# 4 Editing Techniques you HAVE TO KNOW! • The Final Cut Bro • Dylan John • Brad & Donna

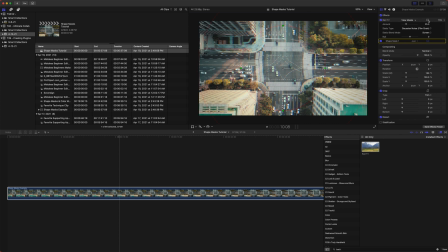(4:05)
Well, if I click and add my shape mask, I can come back to this circle within the rectangle and click invert masks. And now the bad TV effect is applied to the outer edges of the frame. The The second aspect I really love is the color masks.
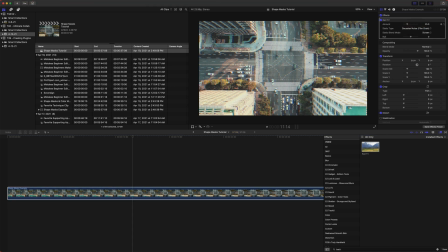(4:19)
So once again, I'll add that bad TV effect, click on the circle, add color masks, and let's just select the green of these trees.
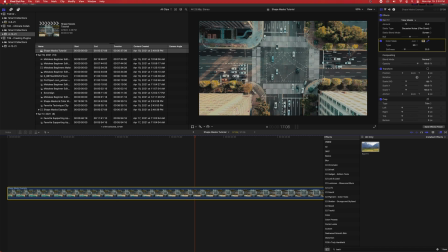(4:27)
Now you'll notice that the effect is only applied to the trees, so you can get really interesting looking effects just with a couple clicks. Thank you so much for watching my small portion of this video. If you want, you can check out my channel, The Final Cut Bro, and I would love to see you there. Thank you so much, and we'll see you on the next one. Hey, what's up? My name is Brad and my channel is called Brad and Donna. Eric invited me to chat about my favorite editing technique and it's got to be speed ramping.
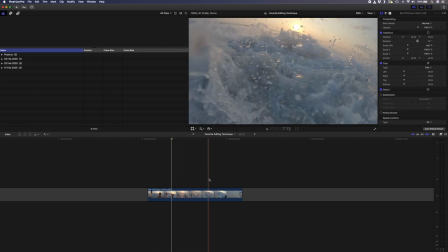(4:54)
I have this shot here of me and a friend jumping into the waves in Bali that was shot at 240 frames per second. For the best results when you slow a clip down you'll want to shoot at a higher frame rate like 60 or 120 or 240 frames per second.
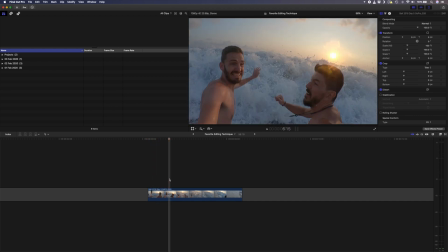(5:07)
I want this clip to play back at normal speed up to here then I want it to slow down. So I'll hold my playhead over the clip here and I'll hit shift B to make a speed cut.
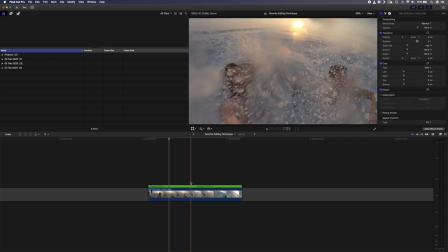(5:16)
I want all of this to be slowed down and then over here I want to go back to normal speed. I'll hit shift b again to make another speed cut.
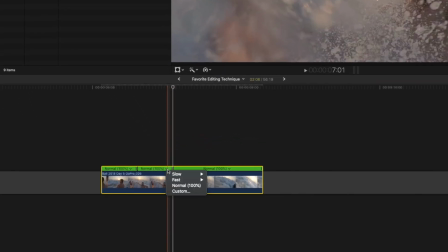(5:22)
I'll select the middle section over here and I'll slow it down to 10%.
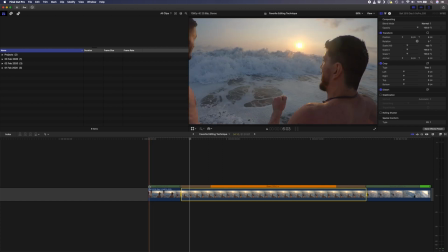(5:26)
You can adjust how long the transition from normal speed to 10% speed is by using these handles over here.
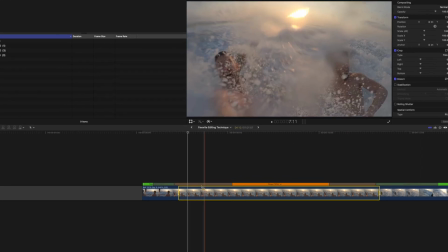(5:32)
If you need to adjust the speed cut point, you can double click on this cut and drag it left or right.
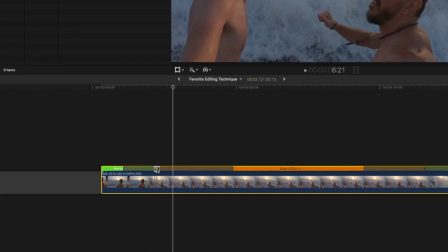(5:37)
Let's play that back.
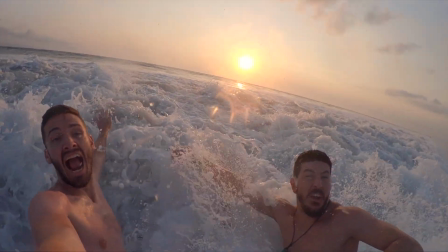But by far, my favorite way to use the speed ramp technique is for transitions, where we ramp from one shot into the other.
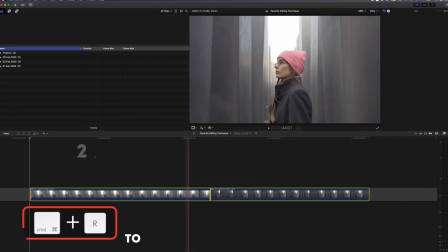(5:51)
Looking at these two clips of Donner here, we go from slow motion and ramp up into 400% speed in the first shot,
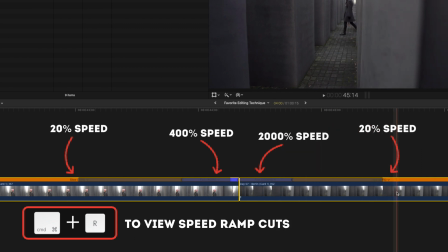(5:57)
and from 2000% speed back to 20% speed in the second shot. We can add a cheeky little whoosh sound effect in here, and this is what you get. That's it from me guys. Thanks to Eric for having me, and I hope you guys enjoyed it. I'll see you in the next video. Now my favorite editing technique is definitely the J-Cut. The J-Cut is a super simple but yet very effective technique to make dialogue or monologue look way smoother and way more interesting.
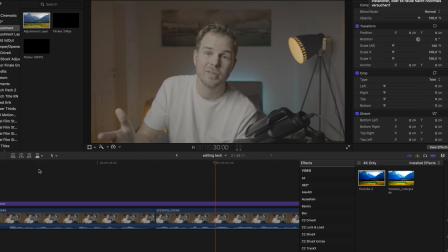(6:28)
So when you have the cut right here and play it back the person stops to talk then there is the cut and then the person starts to talk.
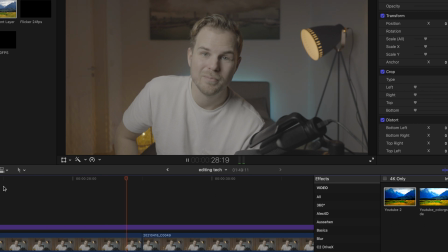(6:37) Techniques in Final Cut Pro. make sure to check out their channels.
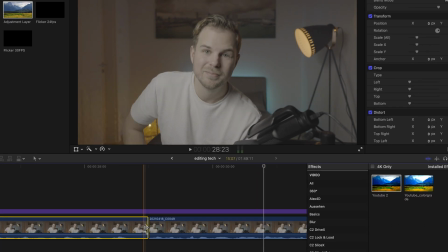(6:41)
That makes the cut even more obvious and it distracts from the content.
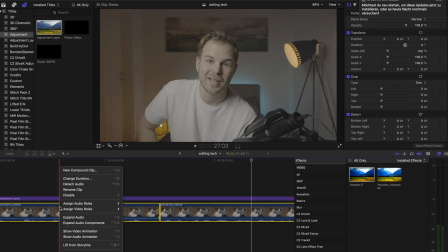(6:47)
To smooth that out we are selecting both clips and then clicking on expand
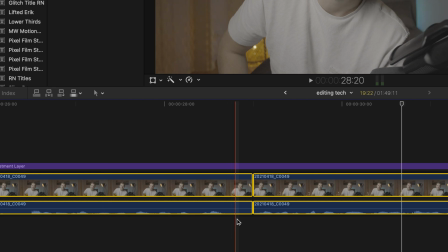(6:52)
audio and now we are able to cut the audio separately from the footage.
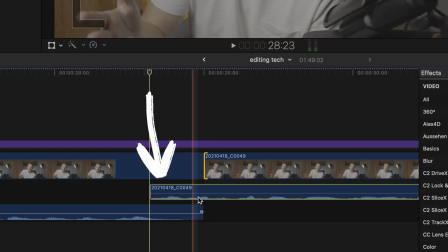(6:59)
Now delete a couple of frames from the second clip so the audio comes before the video and the audio of both clips overlap
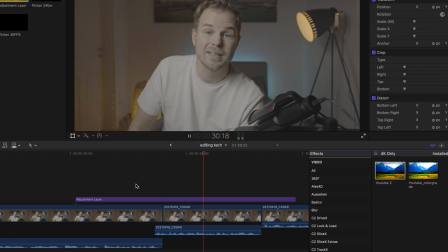(7:07)
just a little bit final cut pro make sure to check out their channels and hit and as you can see it looks way more smooth and has way more flow now that's it for today make sure to check out the channels of dylan john brad and donna and the final cut bro thanks for watching see you guys in the next one